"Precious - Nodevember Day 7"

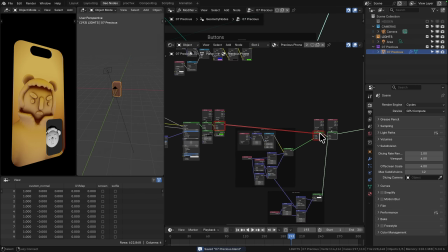[8:12]
For something like the jumper, where I have a sort of a star pattern, I wanted to create UVs to go on there.
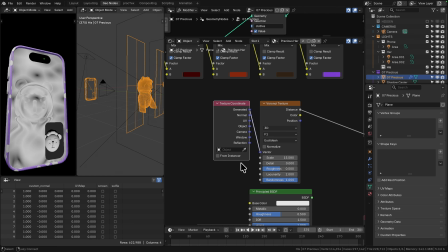[8:20]
And that's not necessarily an easy thing to do, because you've got this volume to mesh creating very ugly geometry,
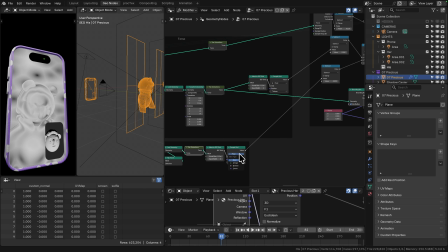[8:27]
and also as there's animation happening before the mesh is created, then it's shifting through space,
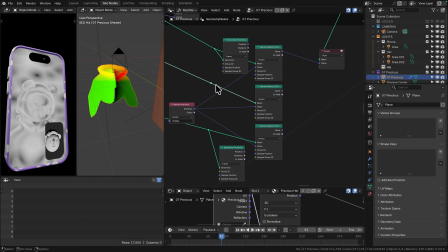[8:35]
so it's difficult to kind of create a UV map that's consistent for that and that doesn't slide.
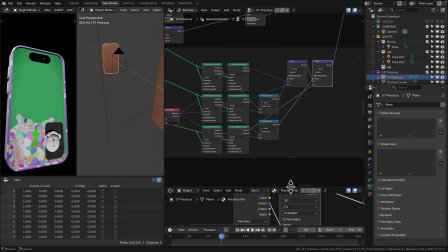[8:40]
So what I ended up doing was sampling based on the original the simple primitives,
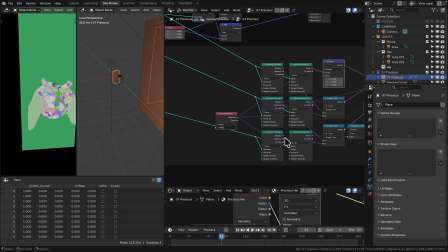[8:46]
and I was able to do that for this because it was so basic, but I basically sampled the UV map from them onto the new geometry.
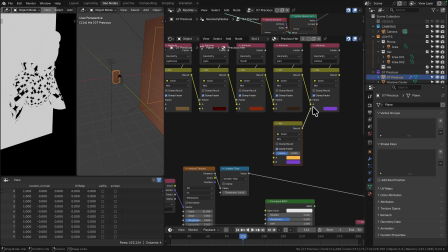[8:54]
And for the head, because it's just a sphere, I just used the default UVs that the node comes with.
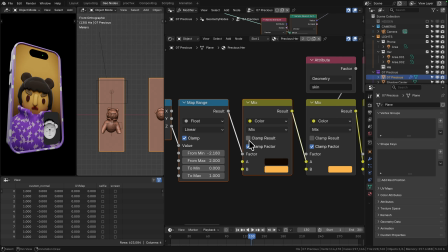[8:59]
So with all that done, I could just stick a Voronoi, I can't remember which algorithm it is, the one with the stars, maybe Minkowski.
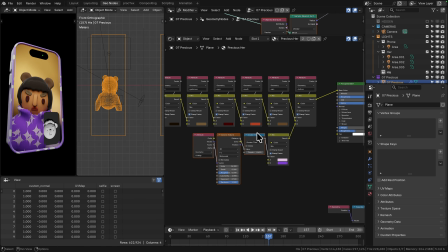[9:06]
And then the face, I added some little cheek blushes,
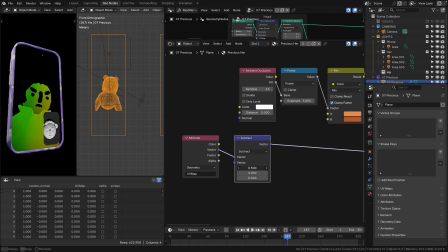[9:12]
which is really simple, just a distance on that UV map. And then also Voronoi masked to an area for that sort of nose bridge area.
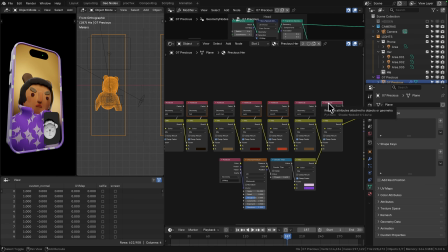[9:21]
The masks are also used for controlling things like subsurface scattering on the face, roughness across all the different bits,
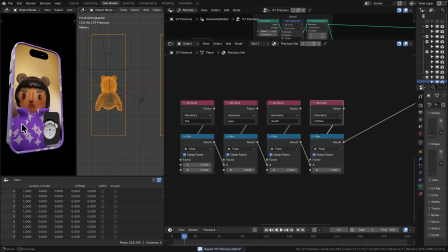[9:28]
and the phone obviously has metallic buttons as well, and like the little recording indicator and the dynamic island at the top.
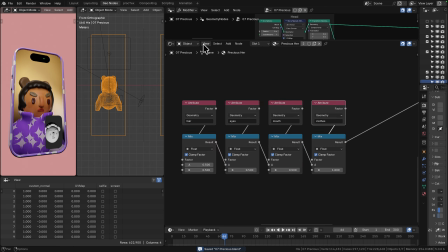[9:35]
So lots of just masking and flat colors. And then the lighting is also pretty basic.
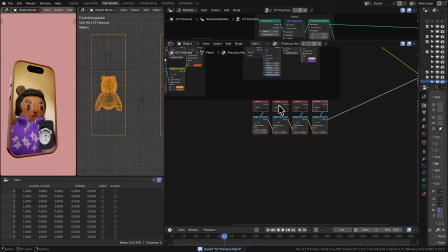[9:40]
I added a cold light in front of both of the characters just to kind of create that illusion like they're holding a phone or holding some kind of display in front of them.
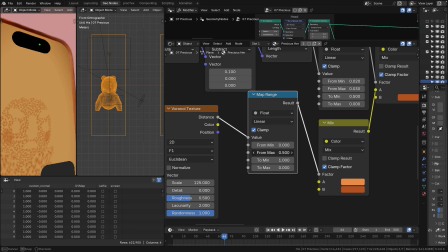[9:50]
And just some other general sort of quite flat lighting, but it works quite well.
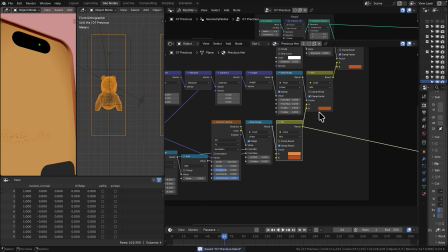[9:55]
I did have to add like fins in between the characters.
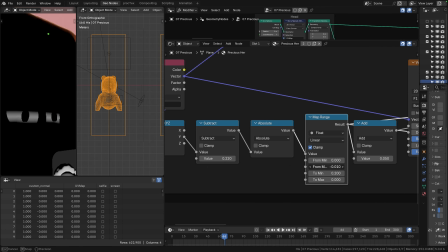[10:01]
So I basically lined everything up with either a 15 or a 20 meter gap in between, just to separate things out.
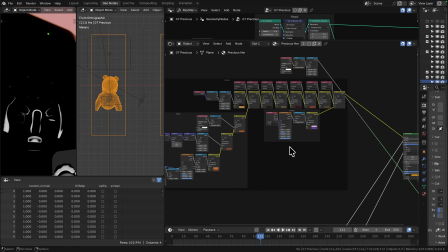[10:08]
So I had the phone at the origin, and then I had the main character and then the secondary character.
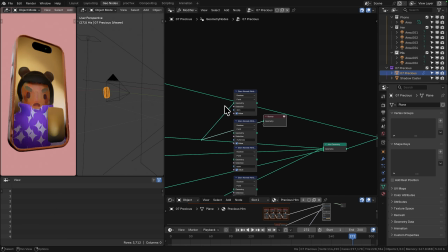[10:14]
And the way that we pulled these onto our device was by setting each of the,
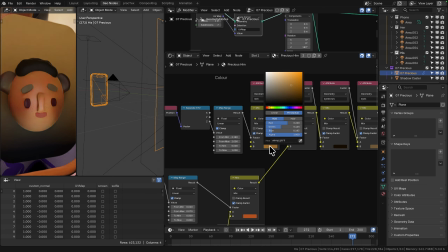[10:21]
so I had geometry for the main screen, I had geometry for the little secondary screen, and I just used a portal BSDF on both of those displays and set the position,
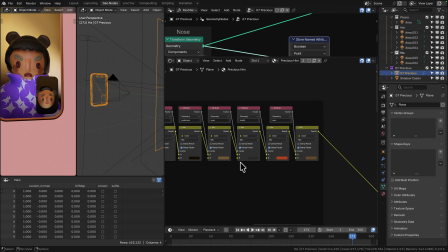[10:30]
so position plus some vector in the x-axis to slide that across.
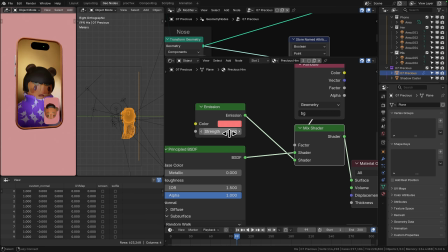[10:35]
And then I also didn't want it to be completely dependent on the view direction, because I wanted the screen to feel a bit flat,
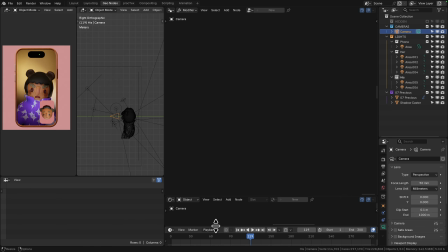[10:42]
but not completely flat, because I didn't want it to be like a totally two-dimensional display.
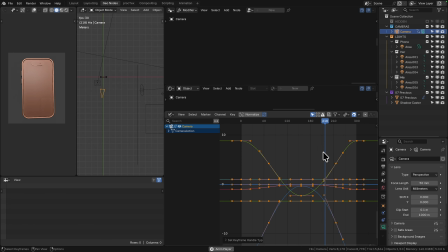[10:50]
So we still get a little bit of parallax when we rotate the device, which feels a bit more magical. So I'm mixing basically a little bit of vector math in there between the
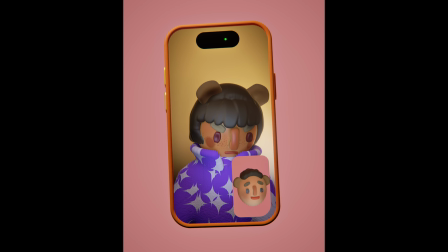[11:00]
incoming ray and some defined position where I wanted the camera to be faked, essentially.
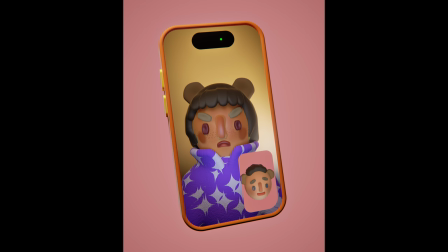[11:08]
If you want to know how I set up that shader, check the link down in the description. You can find the file for free on Patreon.
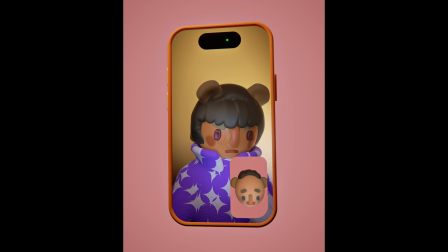[11:14]
You can just download it there. So there we have it. That was precious. Hope you had fun. Hope you learned something. And I'll catch you in the next one.